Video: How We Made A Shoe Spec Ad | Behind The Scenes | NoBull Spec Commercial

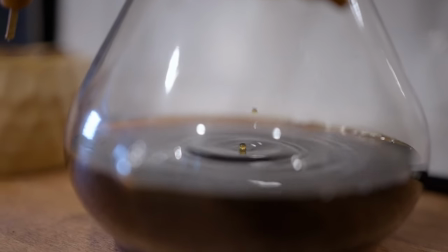Okay, so just wanted to clarify that I had intended on finishing this video at that time.
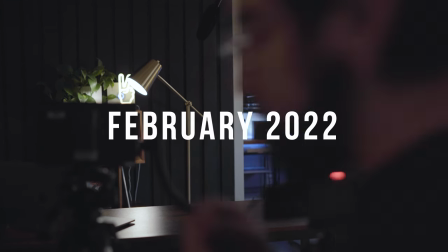I think this is a couple months ago now back in December and I was super excited and had all this footage to share with you but then we
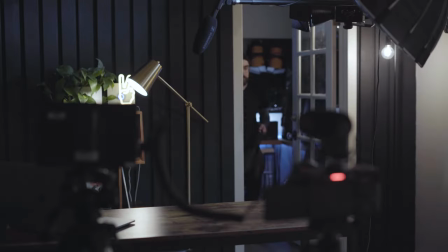ended up getting very busy here at Fox and Crown and things just kind of got chaotic so anyway back here now in the studio finally after a couple months to finish off this video for you all right so without further ado let's get back to it so I'm actually going to break this down into five different
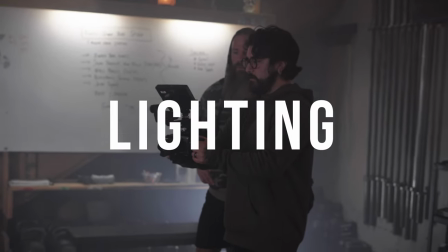categories gear pre-production locations lighting post-production and sound design and uh at the end we'll kind of wrap it up with
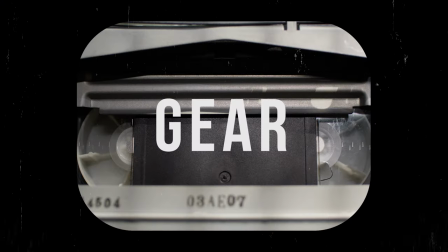the final conclusion and our final thoughts on this uh project so number one the gear our main camera body we like to use the sony fx3 it i'm actually using it right now to film this talking head so i can't show it to you but here's some b-roll so you can check
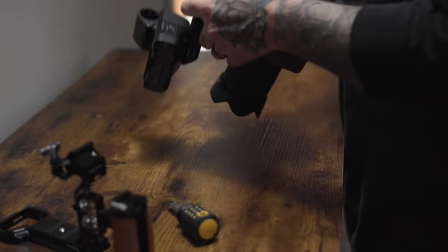out what that looks like i just purchased it for our team back in september of 2021 at the time i was considering switching
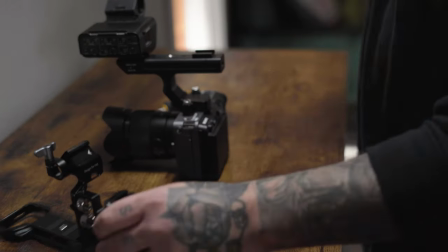over to the Sony family so I decided to pick up the Sony FX3 to kind of test the waters and see how we like it and there are a couple things to keep in mind I won't go into detail about this however if you'd like to know more about the FX3 let us know in the comments and we'll make that video for you so just in a nutshell I really love this camera the FX3 has been amazing and we bought the camera
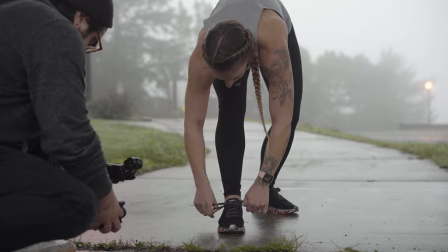and we wanted to test it out so we tested it out on this no bull spec commercial on the body we mainly used the 35 millimeter prime lens from
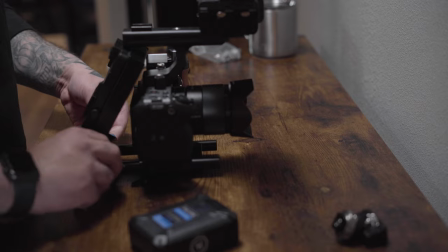Sony housing the camera we used a camera cage from small rig it's their half cage i believe hold on here it is um and then on that we used some rods on the bottom to house our fx lion nano one we really love
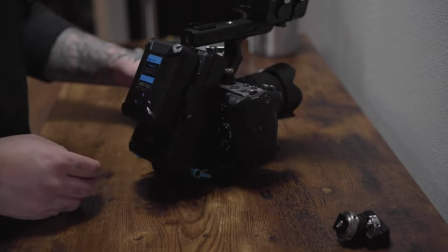these batteries because they're small and they last a really long time um if we're on an eight to ten hour shoot we have two of them and they last that whole time so beyond that we brought our matte box but we ended up not using it because we forgot the step up rings to fit it onto the 35 millimeter lens so instead we ended up using using a gobe ND filter, but normally we use our small rig matte box with Nessie ND filters and it works out really great.
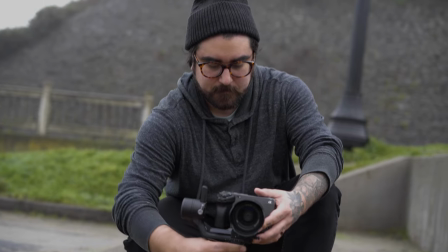Moving on to lighting, I mainly use natural light for all the outdoor scenes.
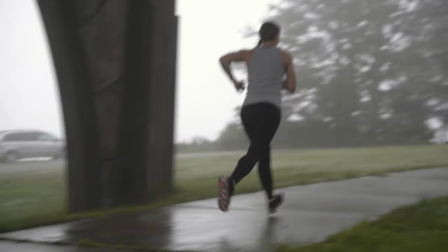Luckily, it was very cloudy that day and super foggy, so the lighting that we got on our talent's face was super soft and looked really pleasant.
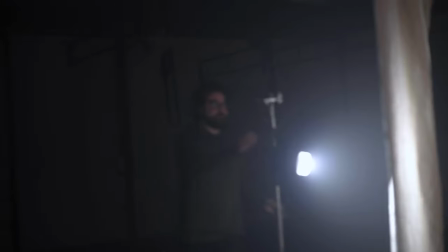But for the gym, we wanted a very specific look, so we went with our Godox VL150, super powerful light, Very good inexpensive option.
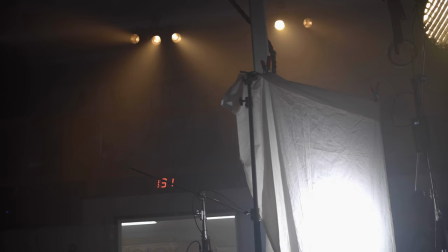I mainly use this light for when I'm using scrim, which I did use unbleached white muslin and I put our Godox right behind it
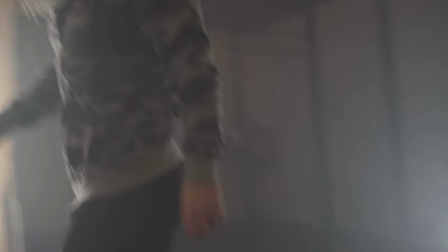to light our subject from the side and get a really nice soft even light on him. We also use the digital photo solution multicolor tube light. What a mouthful.